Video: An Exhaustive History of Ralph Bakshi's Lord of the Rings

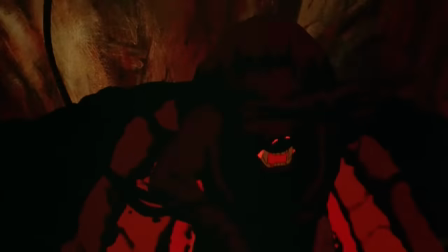(40:58)
This is a moment where the realism of rotoscoping is absolutely undermining the final product, because we are, unfortunately,
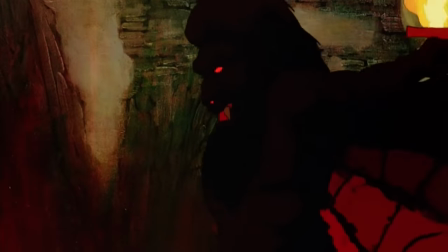(41:06)
seeing through to the underlying reality of a man in a costume trying to mime being really big by just moving slowly.
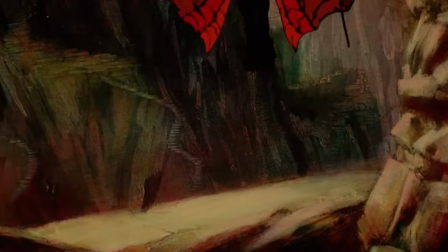(41:14)
It's not dynamic, it's not threatening, and it comes off as unfortunately goofy.
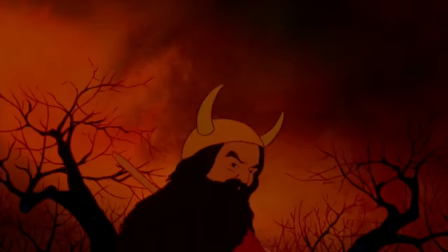(41:19)
This is a running thing through the film. Most of the action scenes lack a sense of weight to their movement.
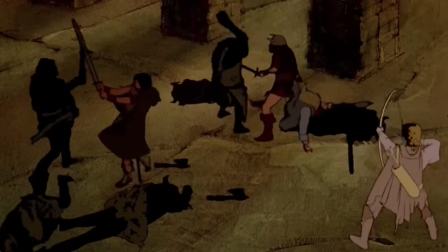(41:25)
The actors are just lightly swinging their prop swords at each other, pulling their punches, because, you know, it's just a reference.
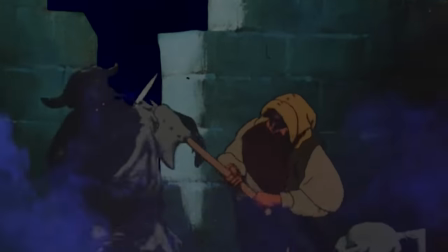(41:33)
But since the reference is being traced frame-by-frame, that performance carries through to the final animation.
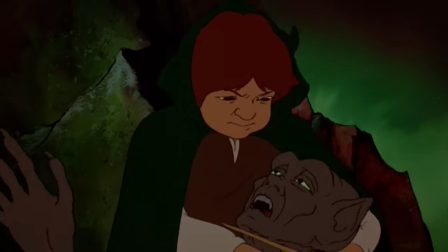(41:39)
Sometimes the rotoscope inherits a really effective sense of weight, and sometimes it ends up looking cheap and fake.
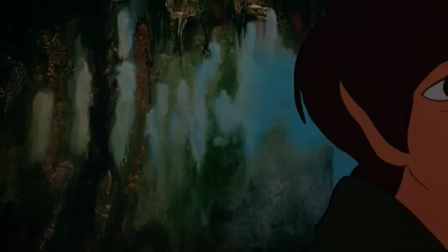(41:46)
This also leaves behind a number of strange artifacts in how shots are framed.
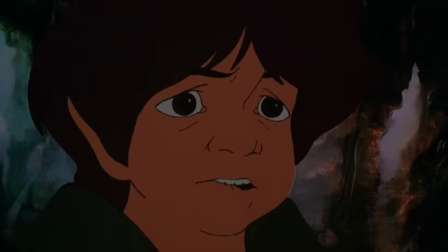(41:51)
They're few and far between, but there is the occasional shot where the framing is oddly tight,
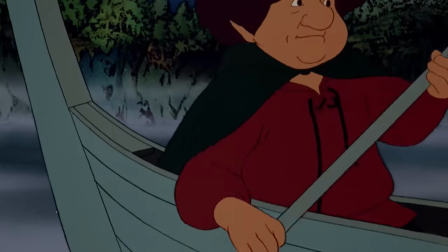(41:56)
where characters drift out of frame in a way that's highly unusual for animation, where the positioning of characters is normally extremely deliberate. The pitfall of a rotoscoped film is that the final results depend heavily on your references. The reference performers aren't simply providing something to help the animators get the right idea, their performance is the performance, and there's a definite inconsistency here. And that's really the word of the day, isn't it? The biggest failings of Bakshi's Lord of the Rings are matters of inconsistency.
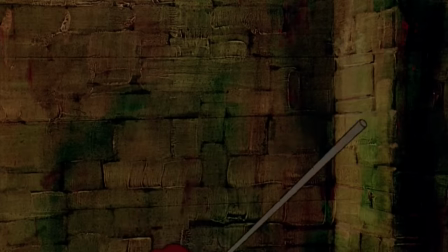(42:30)
Sometimes the reference actors are giving it their all, and sometimes they're just loosely miming the actions.
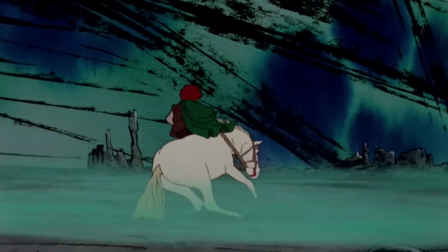(42:35)
Sometimes footage is shot in slow motion, and other times the actors just swing their swords slowly.
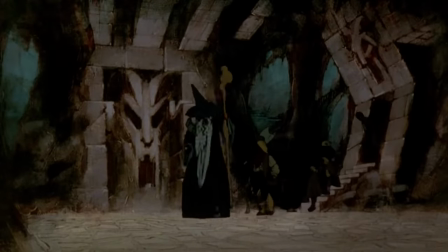(42:41)
Scenes change style and grain and texture on the fly, and characters are animated in multiple different styles across the film as a whole.
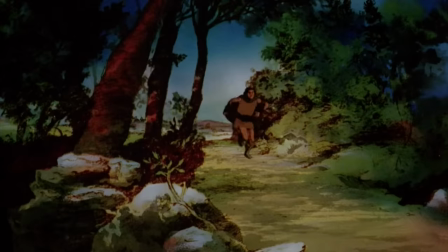(42:48)
Heck, sometimes characters switch techniques multiple times within the span of a few seconds, as with Aragorn running down this hallway. way.
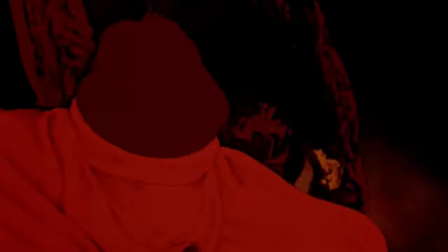(42:56)
There's also a thing that happens a few times where the scenes were too complicated to fully animate,
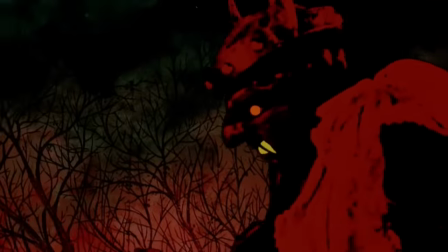(43:01)
like Merry and Pippin fighting the orcs before their capture, but the underlying footage is in really bad shape.
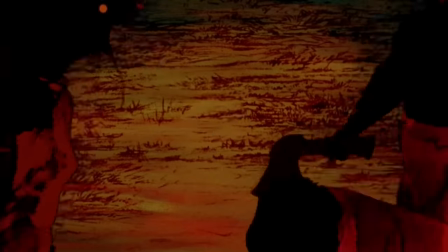(43:09)
Super high contrast, super underexposed, super grainy, and the whole image just turns into an indecipherable blob. A much commented on quirk of the movie is that a lot of the characters wave their hands around really aimlessly.
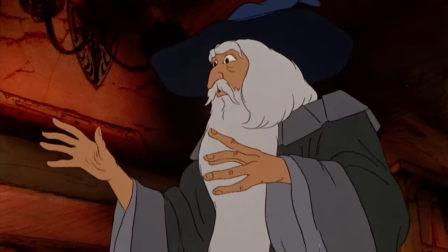(43:23)
This is going to come down to a direction issue,
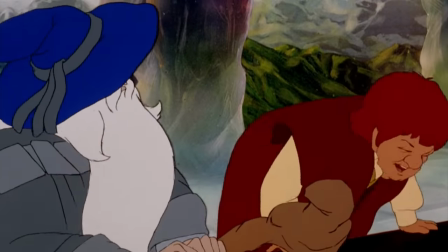(43:26)
as it's a very community theater kind of quirk of acting with untrained actors overusing their hands.
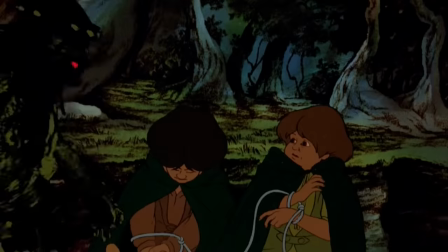(43:32)
The Nazgul and Orcs being mostly paint-over work, with much of the actual costume still visible,
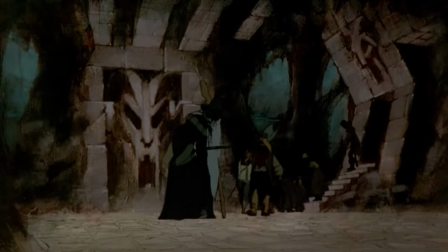(43:38)
works but is undercut by the fact that the Fellowship too are often animated as paint-overs,
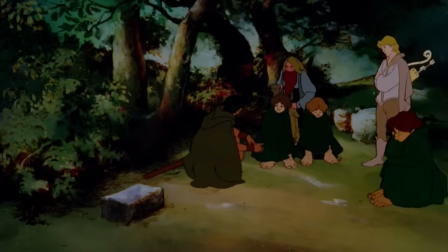(43:45)
with their live-action counterparts being extremely visible. Even the full replacement trace-overs aren't without their own oddities,
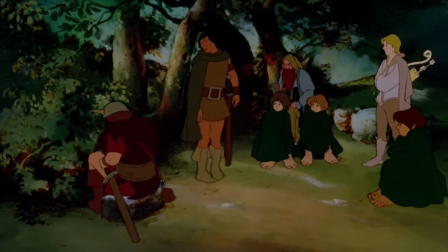(43:52)
as the style is so chaotic with line work that squiggles a lot between frames
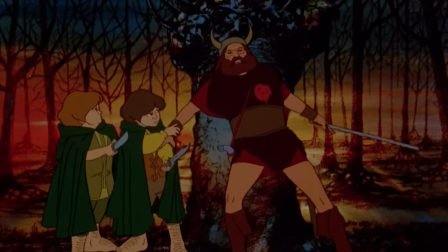(43:57)
that it's extremely intrusive when characters stop moving entirely,
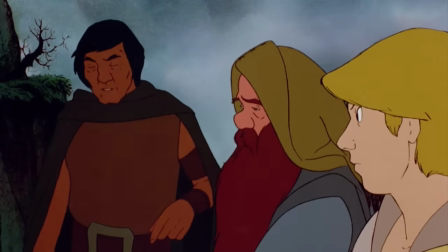(44:02)
becoming unnaturally still for a few frames between actions.
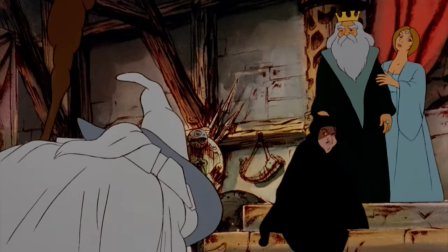(44:06)
That's a limitation of budget, yes, and I don't begrudge the animators for saving those frames,
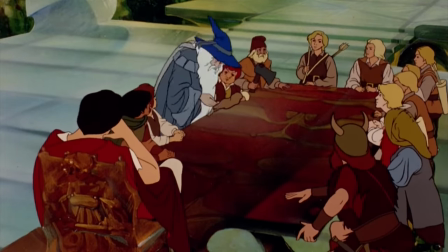(44:11)
but the style very much accentuates the effect and calls attention to it.
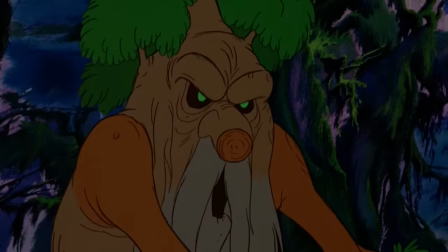(44:17)
Treebeard is pretty much the only character in the film that's entirely animated from scratch, which places him out of place at the other extreme end of the spectrum,
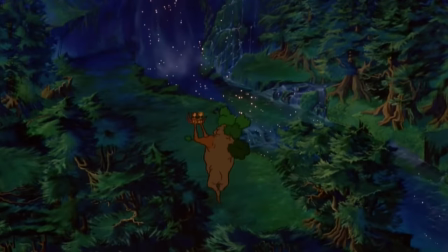(44:26)
being very fluid and morphy, traditionally cartoonish,
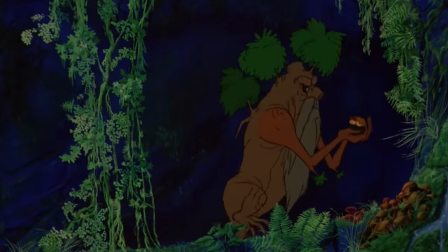(44:29)
looking more like an outcast from an Atkinson production like the raccoons than the comparably heavy animation of the rest of the film.
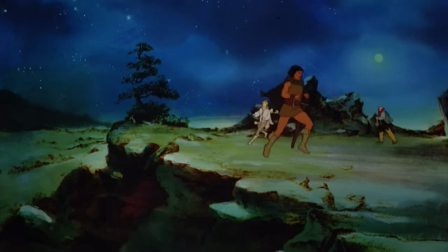(44:36)
And while that heavier animation generally looks really neat, the increased fidelity will again work against the film,
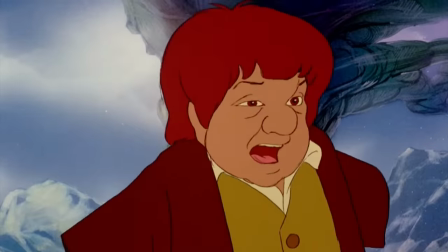(44:45)
as any time the lip sync is off it feels really off.
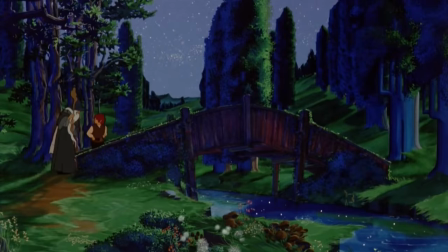(44:51)
There's also an issue with the dialogue that, well,
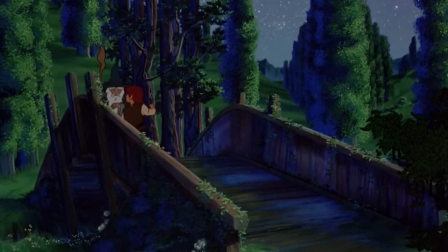(44:55)
descriptively the dialogue in a lot of places is stilted, and the recording is thin.
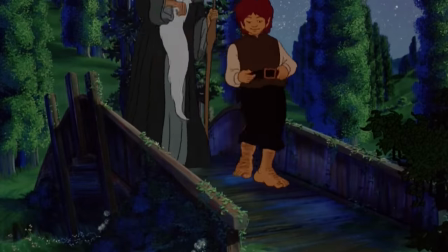(45:02)
The micro-pacing of dialogue that makes it feel natural, that makes it flow, it's not always there,
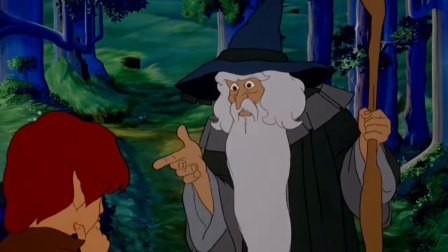(45:08)
and a lot of unspoken vocalizations are missing, which can make conversations drag and feel unnatural.
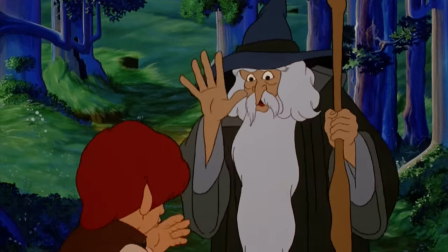(45:15) I'll give it to you, Gandalf. You're wise and powerful, will you not— No!
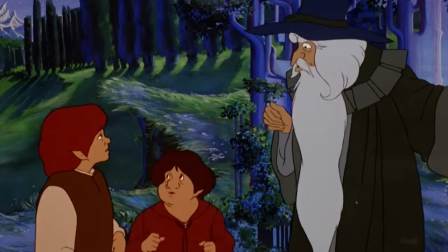(45:22) Do not tempt me.
This is a result of the production process. There's two factors here.
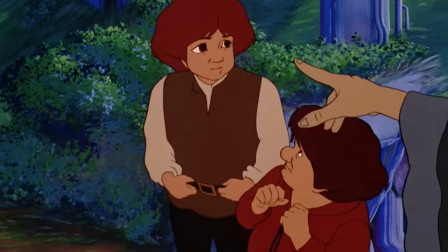(45:28)
For, I guess, budgetary reasons they apparently didn't have a multitrack recorder,
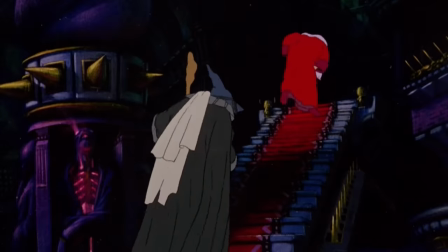(45:33)
and also the voice actors are ultimately having their performance superimposed on the performance of the live-action actors,
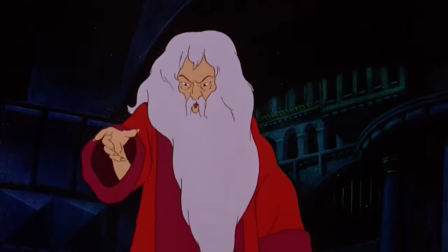(45:40)
which is substantially different from other methods of animation,
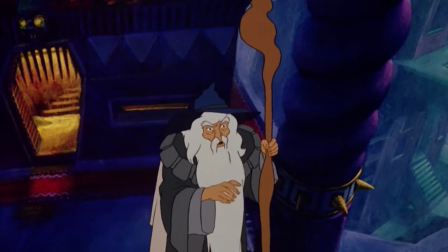(45:43)
where either the animators work from the actor's performance, or the actor matches the performance created by the animators.
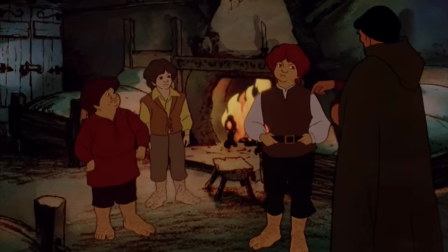(45:51)
And so while the production opted to do the recording sessions with the cast as a group, according to Anthony Daniels, the actors were required to leave a long two-second pause between each other's lines,
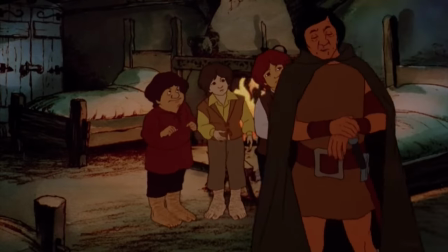(46:03)
so that the editors could try and line the two performances up. I mean, I can see the logic there.
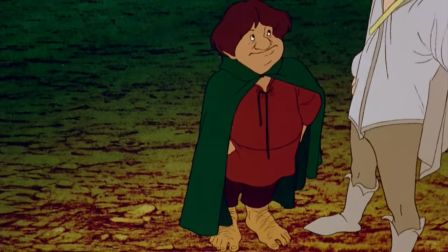(46:09)
Like, you assume you've got this process that affords you a lot of freedom. You don't need to wait for one part to be done so that the other half can match it.
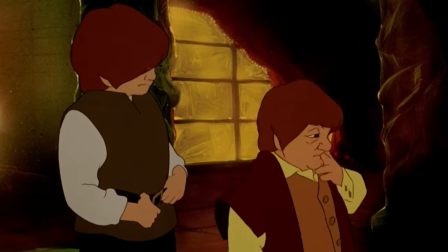(46:17)
You can just do both halves whenever it's convenient and then merge them later.
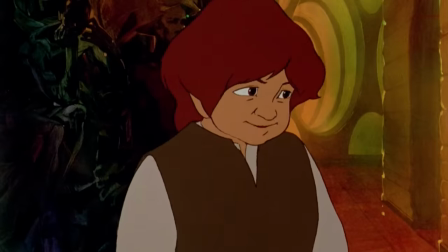(46:23)
But you know, it's the details that get lost in that process.
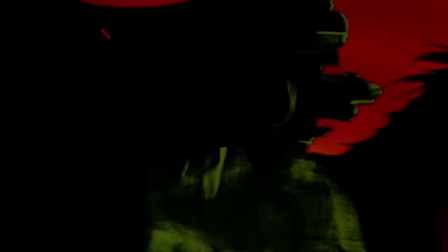(46:28)
On the whole, the film's pacing is just really off. Some sequences, like the flight to the Ford mentioned before,
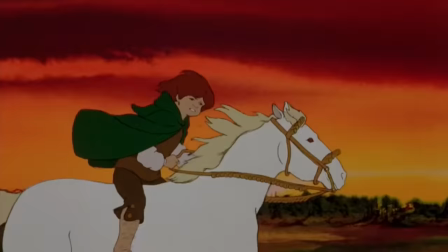(46:35)
go on at seemingly an interminable length, while the entire second half of the film is incredibly rushed.
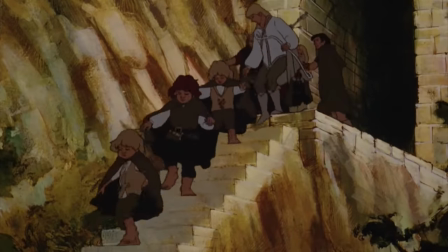(46:41)
Even one-off moments will end up bizarrely truncated,
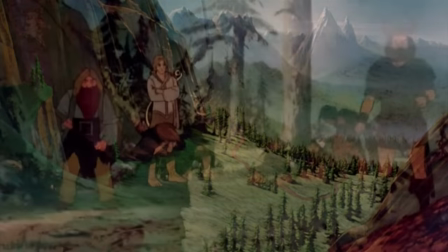(46:44)
like the smoke trailing out of Moria behind the Fellowship which flashes on screen so briefly I wasn't sure if I had bumped the remote and skipped a scene.
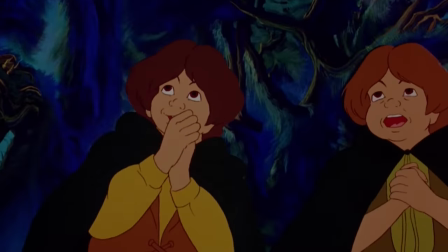(46:53)
Merry and Pippin vanish from the film entirely after meeting Treebeard, a casualty of the unproduced sequel,
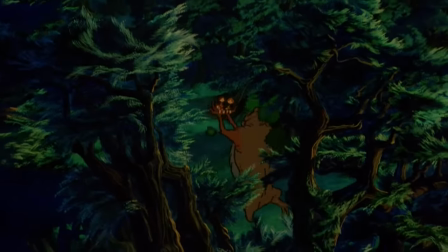(46:59)
but regardless of the intent their exit is undeniably sudden.
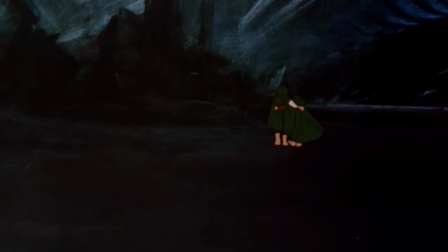(47:03)
Likewise Sam and Frodo meet Gollum, set off towards the dead marches, and are never seen or mentioned again.
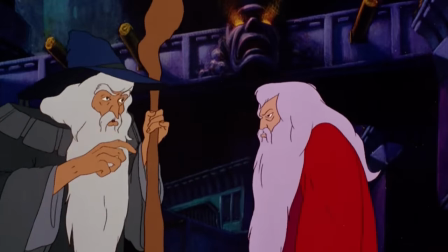(47:09)
One particular oddity is that Saruman is alternately called either Saruman or Aruman.
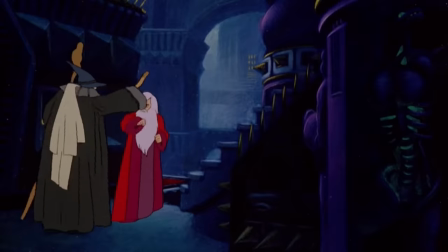(47:14) I must go south now to consult with the wizard Aruman. I have come for your aid Saruman the White in troubled times.
This bizarre inconsistency is a result of Sol Zant's insistence that the names of the antagonists, Sauron and Saruman, sounded to alike, which is fair enough as an adaptation change, but then during fairly routine rewrites mid-production, Beagle began swapping the names back to Saruman.
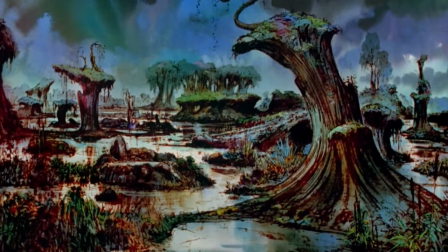(47:46)
If there is something you can say is missing from Bakshi's Middle Earth, it would be Middle Earth itself.
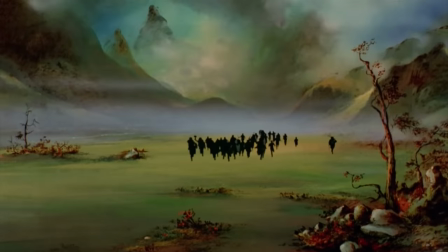(47:52)
This is perhaps where the comparison between Bakshi and Jackson is the starkest.
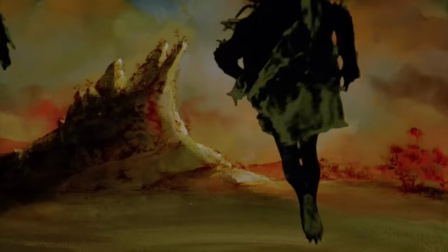(47:56)
While much of this is an argument of adaptational preference, which lines and details were included, which phrases and character traits were stressed,
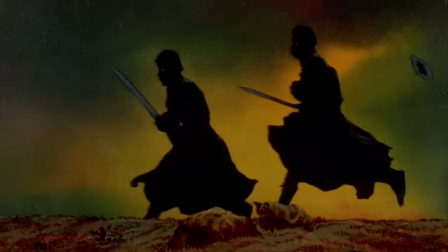(48:04)
one area where the older film is undeniably weaker is in the presence of the world,
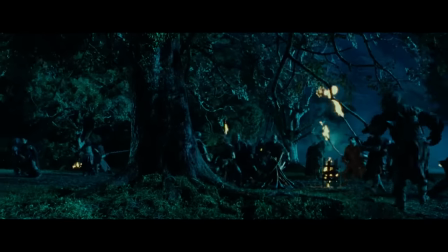(48:10)
and this is a meaningful absence. Place is critical to the story of Lord of the Rings because Lord of the Rings is as much a story about
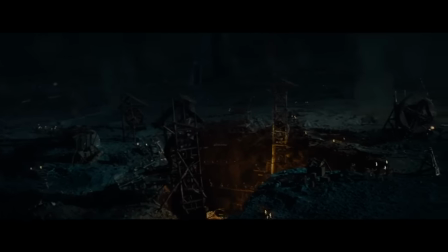(48:18)
violence against the land itself as it is about violence against the people who live on it.
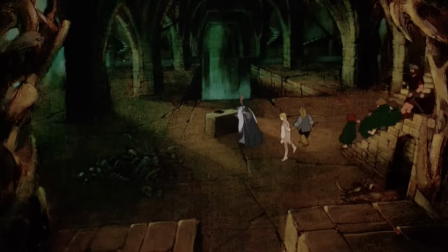(48:24)
And while While Bakshi's artists are able to visualize many iconic locations, both the fantastic and the quaint,
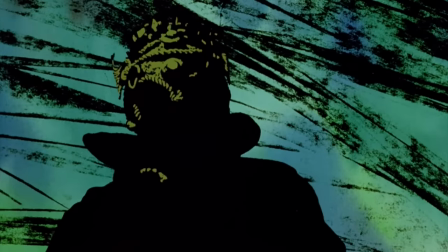(48:31)
just as often the background dissolves away into abstraction, into nowhere in particular.
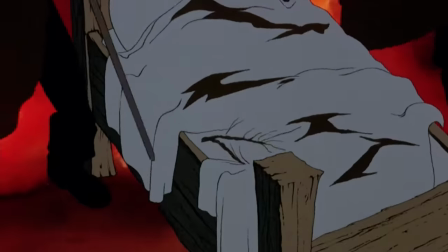(48:38)
Though there is an isolated artistry to these compositions as a storytelling mechanism, as an expression of the text,
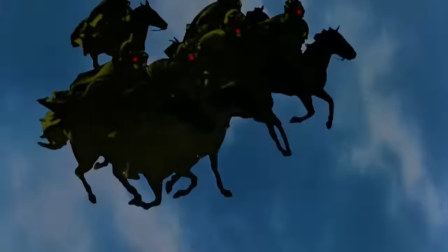(48:44)
they just don't compete with Jackson's camera turned towards the beauty of New Zealand.
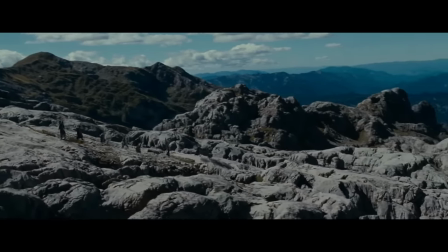(48:50)
This gaze, importantly, retains the essence of the message.
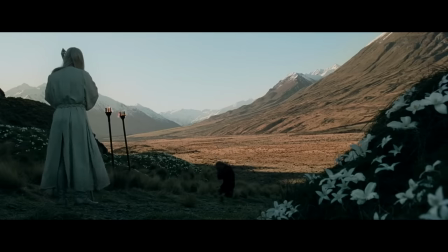(48:54)
The world is good, the world is beautiful, the world is worth saving, and not just the so-called important parts.
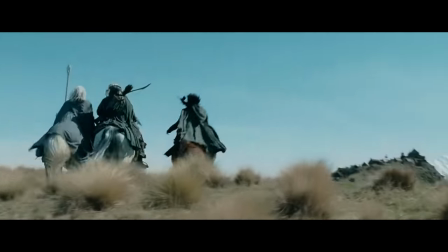(49:03)
Tolkien's notoriously florid descriptions are just as reverent of grassland and marsh as they are of forest and mountain.